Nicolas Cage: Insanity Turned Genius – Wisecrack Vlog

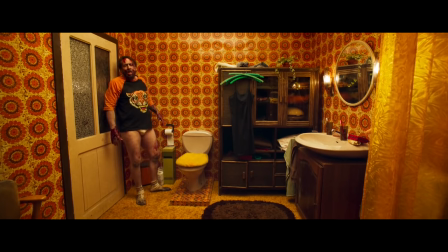12:22 His performance is the perfect contrast to the visuals around him, from his silly undies to the almost oppressively warm-hued and cheerful bathroom,
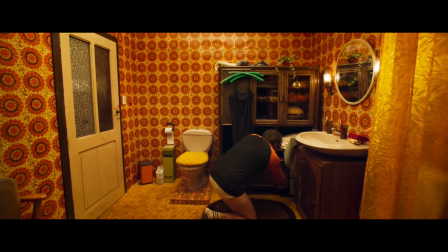12:31 which bears reminders of his dead wife that makes this only more heartbreaking.
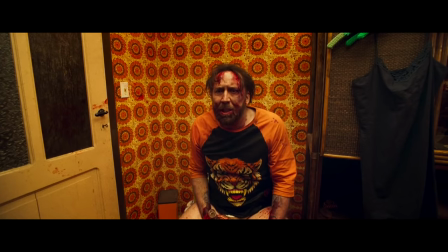12:35 Though this scene has been known to incite laughter in some, we'd even argue that that might be an equal but opposite form of catharsis, a different means of registering the intense grief we're seeing on screen.
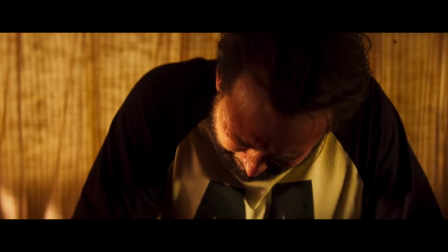12:45 Once again, Cage here tailors his dialed-up antics to fit the exact mood of the film he's in.
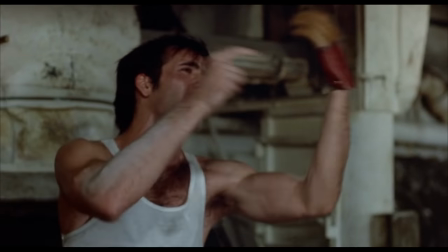12:51 His operatic performance in Moonstruck wouldn't have made sense in the bloody, trippy world of Mandy,
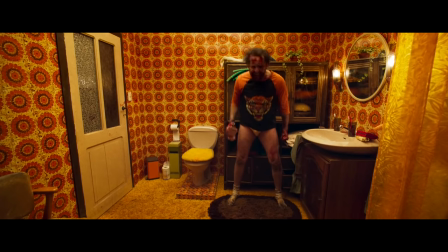12:55 any more than his deep voice bellowing in that film would have made sense in Vampire's Kiss.
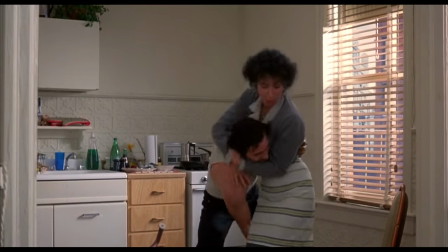13:00 What we see after looking at this small sampling of Cagey greatness is that in each role,
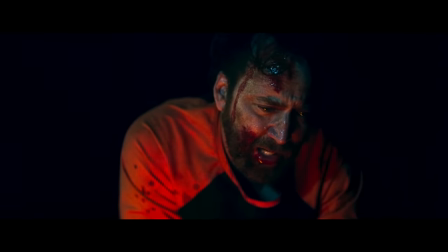13:05 he adapts his antics not only to suit the character, but also to suit the tone and vision of the film.
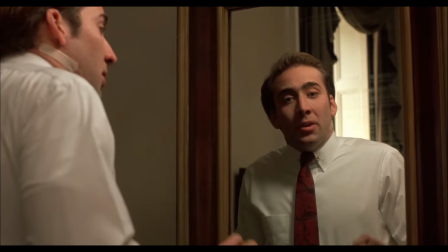13:11 And he does so with an unflinching commitment few actors would risk. Whether you love Nic Cage, or are objectively and indisputably wrong in your opinion of him, you gotta admit, the dude isn't afraid to make a choice and commit the hell out of it.
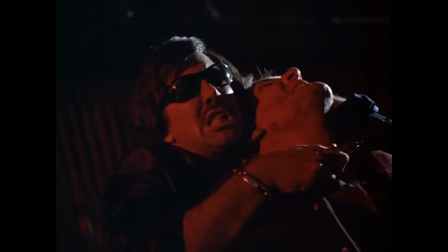13:25 He's beloved because he can bring the same Cage-patented energy to a slew of radically different roles and still remain utterly captivating to watch.
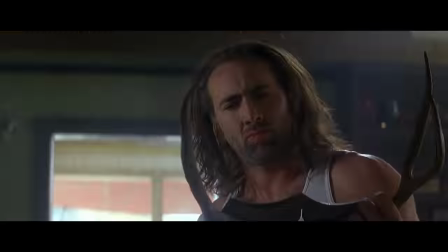13:33 All hail the great, the only, the Cagiest, Nic Cage.